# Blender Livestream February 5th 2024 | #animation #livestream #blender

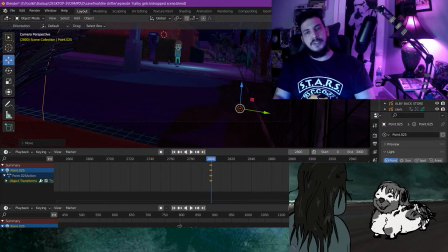5282s
Yeah, that grass is just lighting horribly. I don't know why.
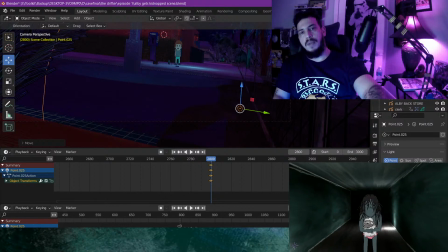5290s
Also, let's change it to blue, as we said. Actually, orange might be okay.
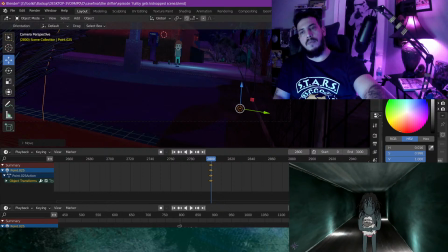5296s
Let's try blue first, and then we'll go back if anything.
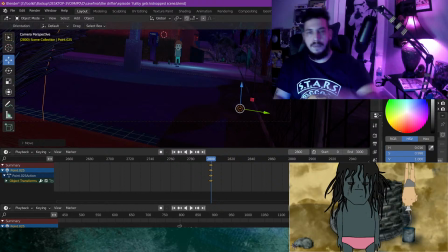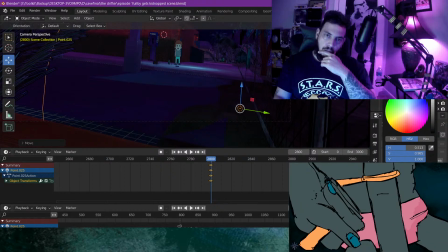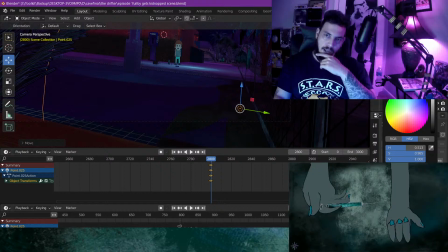5311s
I think I'll actually go back. I think I'll actually stick with orange for that one.
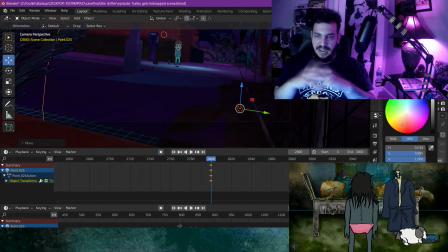5317s
Just adds kind of a more like nighttime, like Florida vibe to the scene.
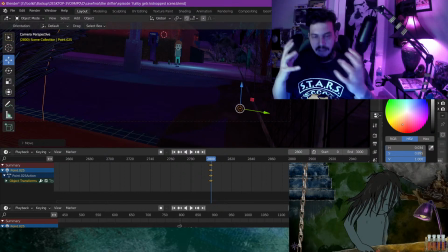5325s
I feel, you know, it's like orange. It's like humid and it's sticky out there, you know.
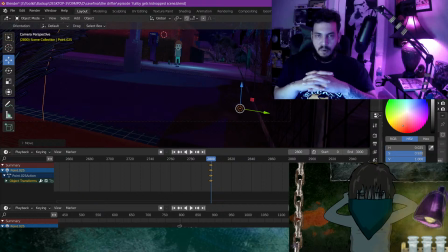5335s
And yeah, you know, blue and orange lighting. Again, I chose that.
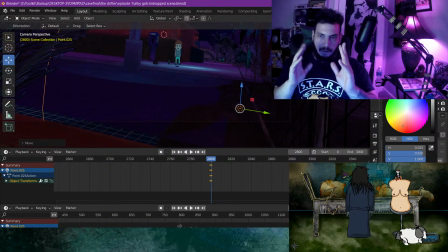5339s
That was like, this episode is like all blue and orange lighting, or sort of like blue and teal, I would say.
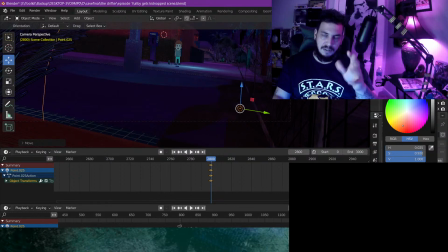5347s
Blue, teal, like light blue, teal, and like orange to like maybe a little hint of yellow in some of it too.
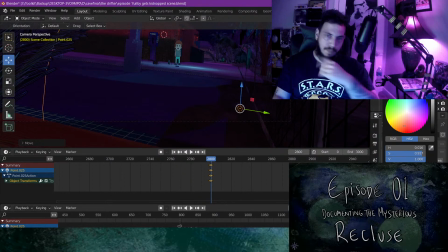5357s
But I would say more orange overall than yellow. And again, that was inspired.
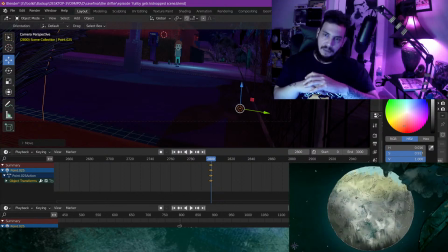5363s
I thought that out just because, like,
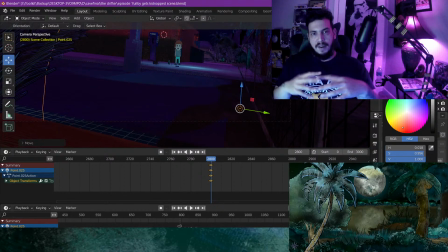5368s
that reminds me of like Florida at nighttime, you know, like those colors of lighting.
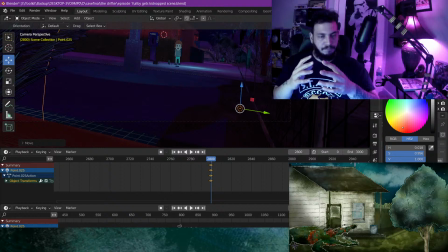5373s
And besides that too, it is like blue and orange are like the colors of like Miami.
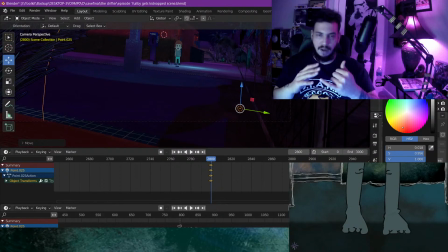5382s
Teal and orange, sorry, are like the colors of Miami Dolphins.
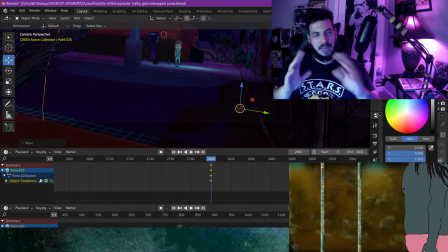5386s
And you know, teams like Miami Hurricanes have orange in their color scheme as well.